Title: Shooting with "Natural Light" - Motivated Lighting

Hi, it's been a while. I don't know how many times I'll keep saying this, but last weekend, me and my brother, we made a short film called Jammed, whose sole purpose was to just serve as a vehicle for me to try out different lighting scenarios. And so I thought today might be a good day where I break down the lighting techniques that I used to make the short film look the way it did, because I did receive a lot of comments saying that it looked really natural, but not a single frame that was shot indoors was actually natural lighting. It was all staged in a manner. So I thought it would be a great way to break down my lighting process and also share the things that I learned in the 4 years that I've not been making videos about making videos. So again, to serve as the on-screen talent for today, we have my brother who has something very exceptional to share to you. So one of the first scenes that I envision that I want to share is the scene where he wakes up in a cold sweat. And now I sort of blocked this scene with my home's geography in mind. So I already had a look I was going for. Let's break it down. So my home has a window there.
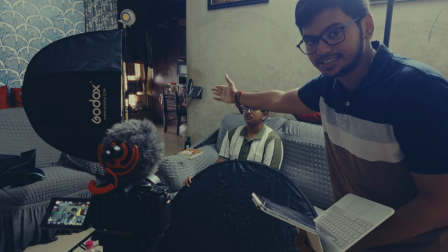1:13 It's actually south facing, so it almost never receives direct sunlight, but it's always an ambient wash of light that is coming in.
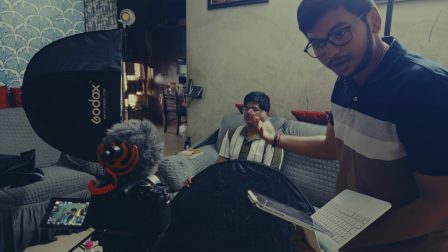1:21 I did not want to fight this natural directed light, but I did want to create the impression that there is actual sunlight streaming in through those windows.
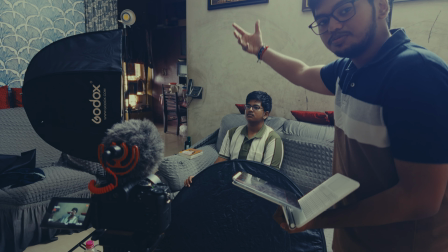1:29 So I've placed a light about there, which mimics the same place that the light is coming from.
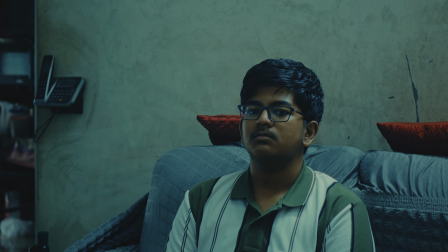1:35 So on the camera, the scene as of now looks like this, and well, it's actually with the household lights, which you don't want to have.
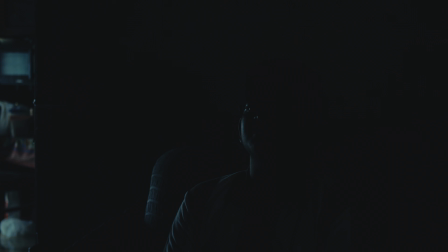1:43 So if I kill the lights, it's all dark.
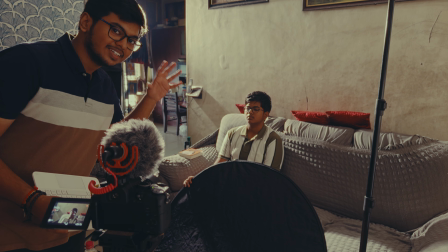1:49 So now with just the main sun emulation light, the cob light turned on,
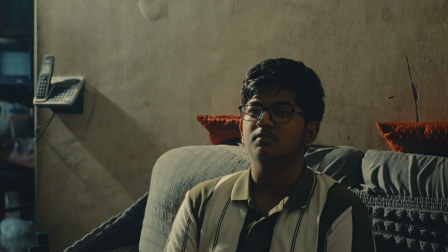1:54 you can notice that there's a wash of light across the scene, and there's a sort of light streak that is coming from the telephone on the wall there, and there's different shades of light and dark on his shoulder, on his right shoulder, which I really enjoy. But his face is still shrouded in darkness, and I would like to bring up the exposure of this a bit more,
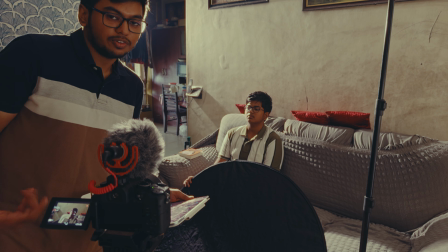2:14 because though this is the sort of plot that I had in mind was supposed to be a darker one,
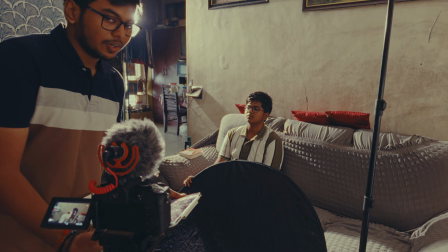2:20 I did not want to clue the audience in just about that, because I wanted them to watch a bit longer.
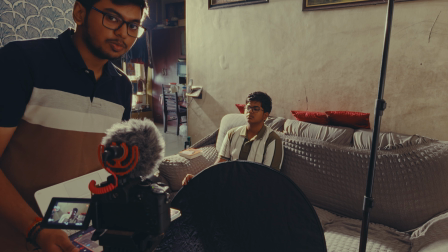2:26 So I wanted this to look more naturalistic than to evoke the emotion. So for that, I have another light here, which is a softbox.
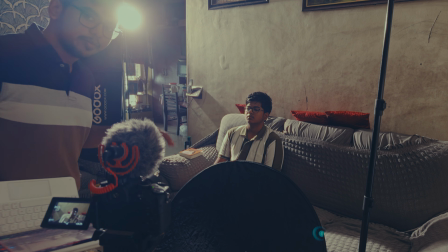2:34 There's an LED panel inside it, and I'm just shooting it through a layer of diffusion to make it very soft.
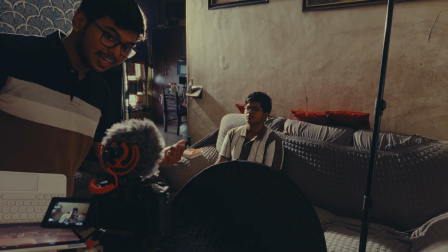2:40 Now I will turn that on as well.
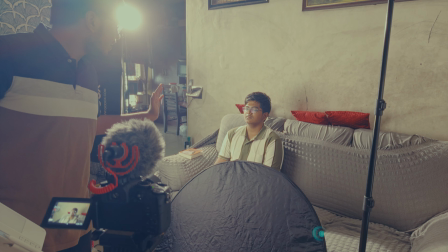2:46 So now with both of these light sources, you can see that the light is wrapping around his face in a very realistic way.
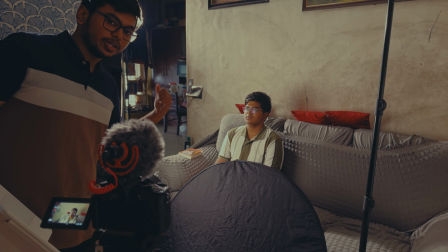2:51 The on-screen motivation for the light is the window, but the actual light source is actually this softbox.
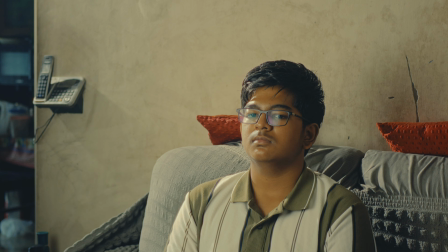2:57 So he is giving his face a lot of volume, a lot of color, a lot of depth that you can read.
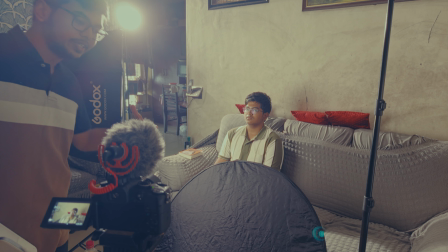3:02 But what I find is, because I'm shooting light into this artificial space and the walls are white,
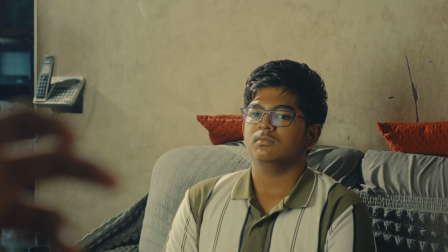3:08 it is bouncing a lot more light from the walls to his face.
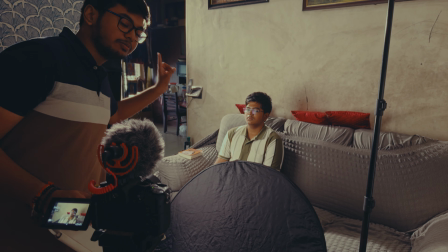3:12 Actually, my face is currently being lit by the bounce from that light onto the wall behind me, behind the camera there.
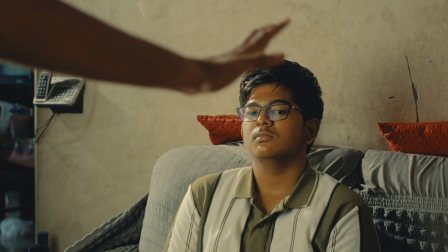3:18 So I would like to avoid that and actually have a contrast to this image where the side of his face that is facing camera should be in darkness.
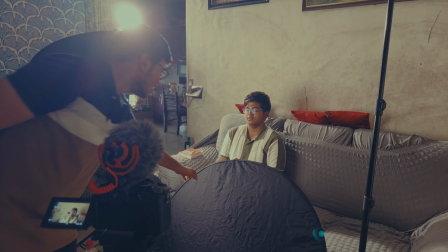3:26 So for that, that's why he's been holding on to this. This is a piece of negative film.
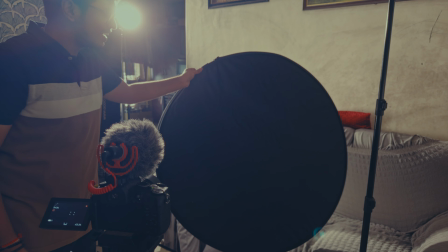3:31 It's a big black rotund object, and this sort of absorbs any light.
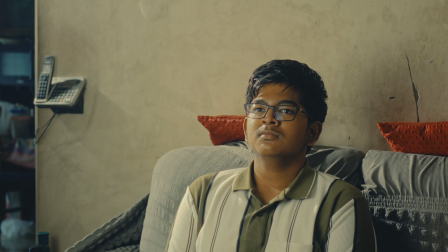3:38 So if I were to put this side facing him, so I've now moved the negative fill to
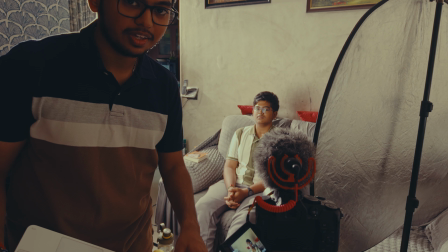3:45 as close to the talent as possible without it coming into frame, and this is how it looks.
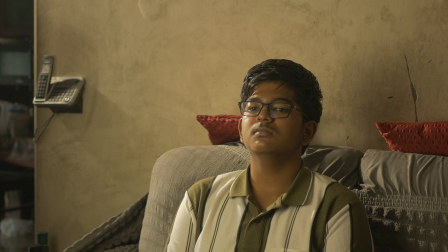3:52 Now straight out of camera, it might look like it's just regular light, but you can always color grade it to look like it is early morning, daytime.